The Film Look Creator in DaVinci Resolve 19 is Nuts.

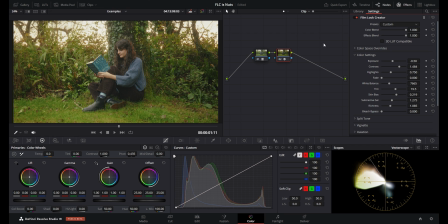But for the purpose of this video, I just wanted to show you that you're able to get a really good looking image by just dropping the film look creator effect on a node and making all of your adjustments in that same node.
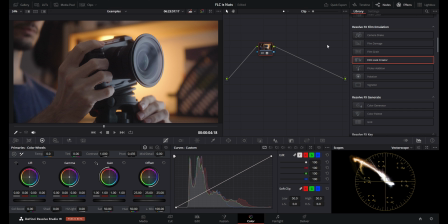So here is another clip, and again, just converted from S-Log into Rec. 709. We're going to add a new node, drop the film look creator onto that. I'm going to go with the 35 mil preset again, and I am going to bring the exposure down a touch,
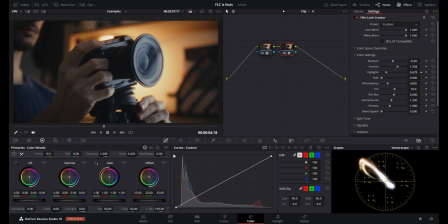contrast up a bit, highlights down because the light behind the camera is a bit bright. White balance needs to be a bit warmer here, so something like this looks decent to me. I also want to bring the tint closer to magenta. So something around this looks good.
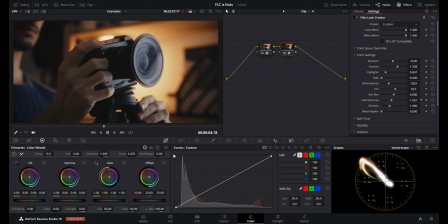I don't really think I need to touch the skin bias here. And then subtractive saturation is going to go up just a touch, richness up a touch. And for this image, I want to add a little bit of a bleach bypass look. So I'm going to drag the slider a bit to the right.
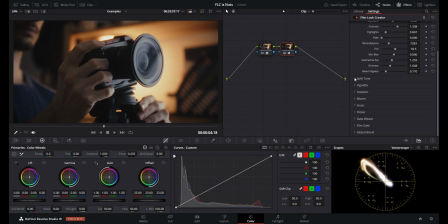This is what we started with. This is where we're at now. Then I'm going to go into the split toning, enable that, bring up the amount a bit. And I'm going to move the hue angle a touch just to get it looking the way I want it. This is what it looks like without the split toning, and this is what it looks like with it. It's kind of subtle, but I like it.
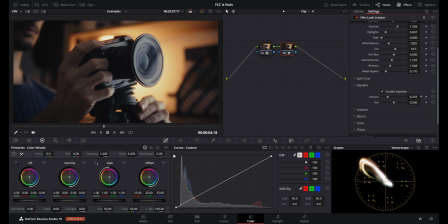Then I am going to make the vignette slightly larger. So I'm going to increase the amount and bring up the size. I'm going to turn it off, turn it on. Looks pretty good. Then I'm going to go into halation.
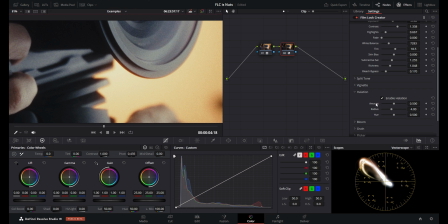And if I just zoom into this edge here where the halation is very obvious, If I turn it off, you can clearly see that the red halation around this edge goes away. Then if I turn it back on, I'm going to bring down the amount to something like this.
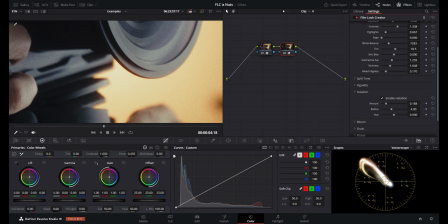This looks pretty good to me. It is very subtle, but it is still here. And then I am also going to change the settings for the bloom a bit.
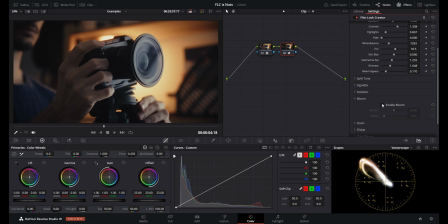If I turn it off, you can see that it's not doing way too much to this image, but it is helping with the glow of the highlights a bit. So I will bring the amount down just a touch. For the grain, I can zoom in to see what that is going to do.
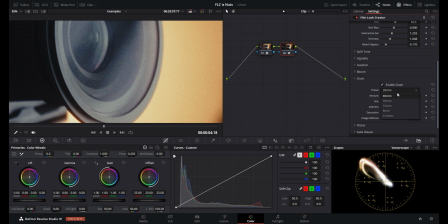This is what it looks like at 35 millimeters. And maybe I can set this to 65 mil to make the grain a bit finer.
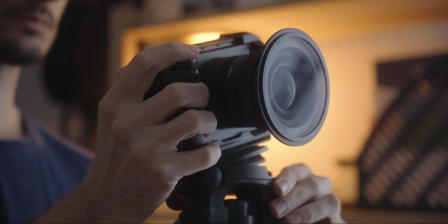And this looks good to me. This is what we started with, and this is what we ended up with.
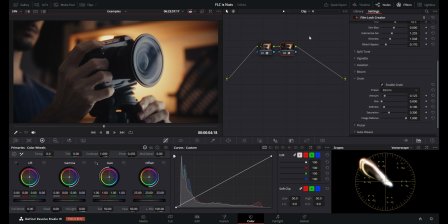This is obviously up to personal preference, but I really like the look that I was able to achieve with a few simple adjustments. Here is the next clip. Again, this is S-Log. This is Rec 709, new node, film look creator on that new node. I'm just going to leave the preset as the 65 millimeter one here, and then I'm going to bring the exposure down quite a bit for this one.
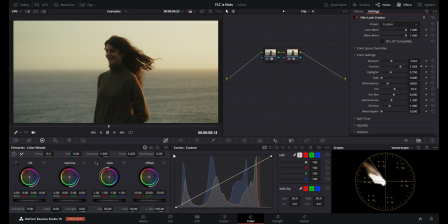Again, going to increase the contrast. Highlights can probably go down just a touch. White balance is going to be brought to a warmer point again. Something around here looks good. I'm going to bring the tint closer to magenta, but just by a bit. Skin bias doesn't really matter here, but I can bring it slightly to the right.
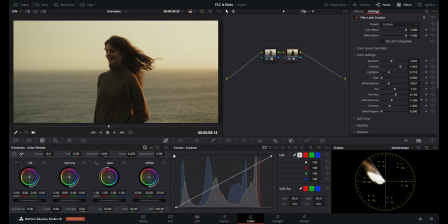Subtractive saturation is going to get increased a bit, and richness is going to also go up. Starting point, and then this is where we're at. I'm not going to touch the split tone here. I'm also not going to change the vignette. I am going to open up the halation and going to reduce the amount a bit.
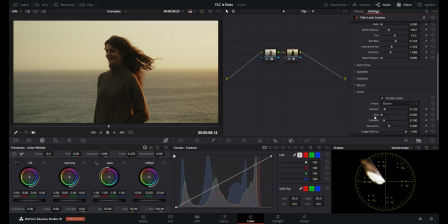I'm not going to touch the settings for the bloom, but I want to go into the grain and I actually want to select the 35 mil preset here,
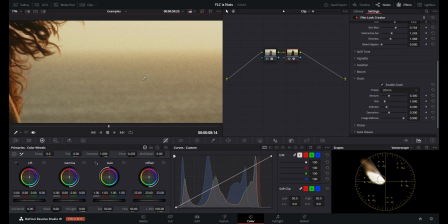because if we zoom into the back here, it gives nice texture to the image.
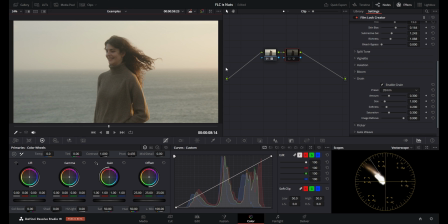And this looks really good to me. This is our starting point. This is where we're at right now.
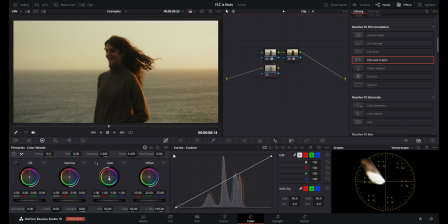And if I wanted to, I could make a node before the conversion here and just bring up the shadows a touch because our subject is a little dark. And that actually does quite a lot to make the image look a bit better. But this is what it looks like in S-Log.
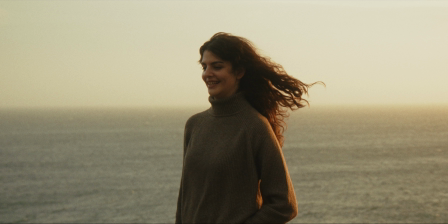And this is what we were able to achieve with the film look creator. Here's another clip.
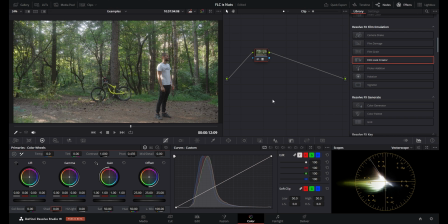Again, S-Log. Conversion, new node, film look creator on that new node.
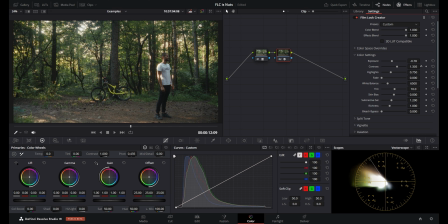I'm going to select the 35 mil preset, bring the exposure down, bring up the contrast, probably bring the exposure back up a bit, highlights down slightly. White balance needs to be a lot warmer here. Tint is going to also move towards magenta because there is a lot of green in the image and I don't want it to be too overpowering.
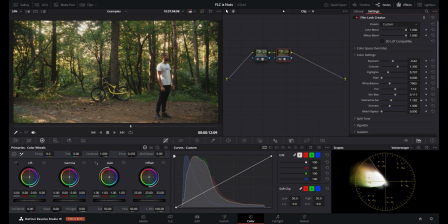I'm not going to do much with the skin bias here, just going to move it ever so slightly. I'm actually going to reduce the subtractive saturation by a bit here and then I'm going to increase the richness. And I'm also not going to touch the bleach bypass.